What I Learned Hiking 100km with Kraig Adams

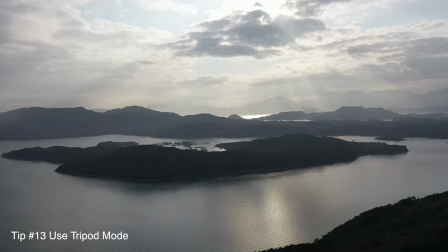(7:06)
Now Craig constantly puts his drone into tripod mode which gives it that very nice smooth movement through whatever environment it's in.
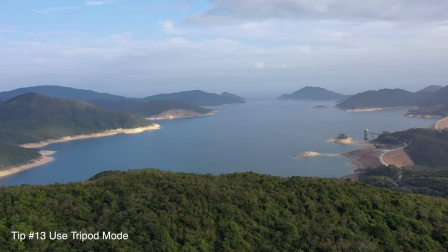(7:15)
I think far too often too many people have the drone moving a little bit too quick.
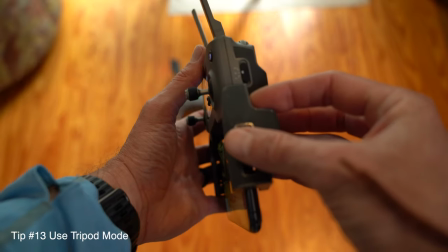(7:19)
So again I really like these slow movements and again that's using tripod mode which is a little switch on the side of the DJI controller.
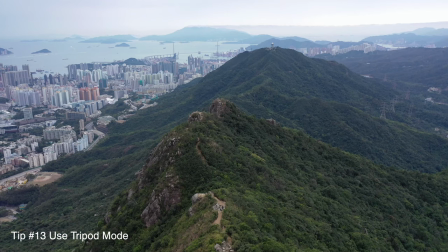(7:28)
It's definitely something I'm going to start using a lot more often than I am right now.
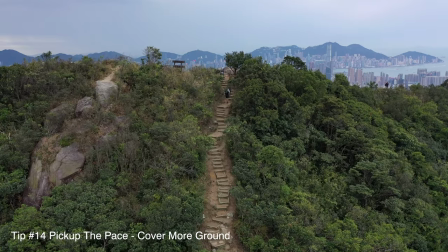(7:32)
And also when you are shooting a subject and that subject usually is being Craig when he's shooting his videos
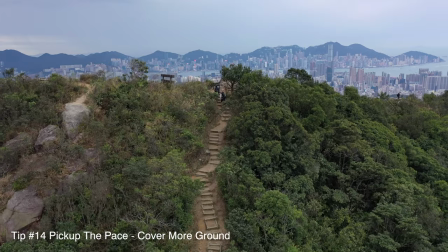(7:37)
he does try to pick up the pace a little bit so he's walking a little bit quicker than he normally does.
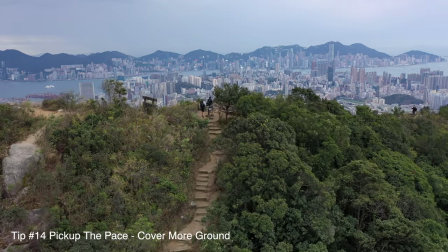(7:42)
It's just the way the scale works with just you know having that camera so far back you
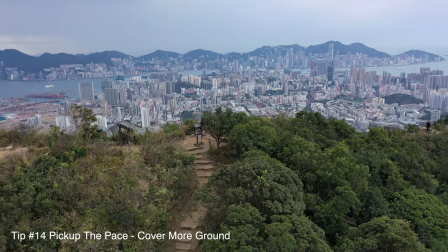(7:47)
need to pick up the pace a little bit so that the movement looks a little bit more natural and you cover a little bit more ground.
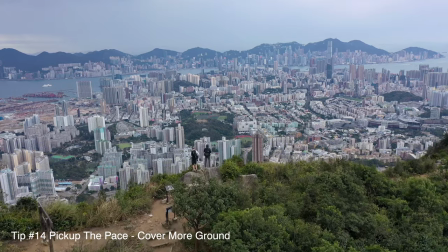(7:56)
I hope this video was helpful for you. I know I had a lot of questions that were answered when I was with Craig. A lot of it I was really surprised on. It just goes to show that with intentional shots, being thoughtful about what you're shooting, exposing properly, goes a really, really long way. And of course, the story, we always hear this over and over again, the story is really, really important. It doesn't hurt to have a couple dog show up too, right? Thank you for watching the video. I hope you found it helpful. If you did, go ahead and give me a thumbs up. I'd appreciate it. And also let me know in the comments below if have any other questions that I didn't answer for you. Until next time, later.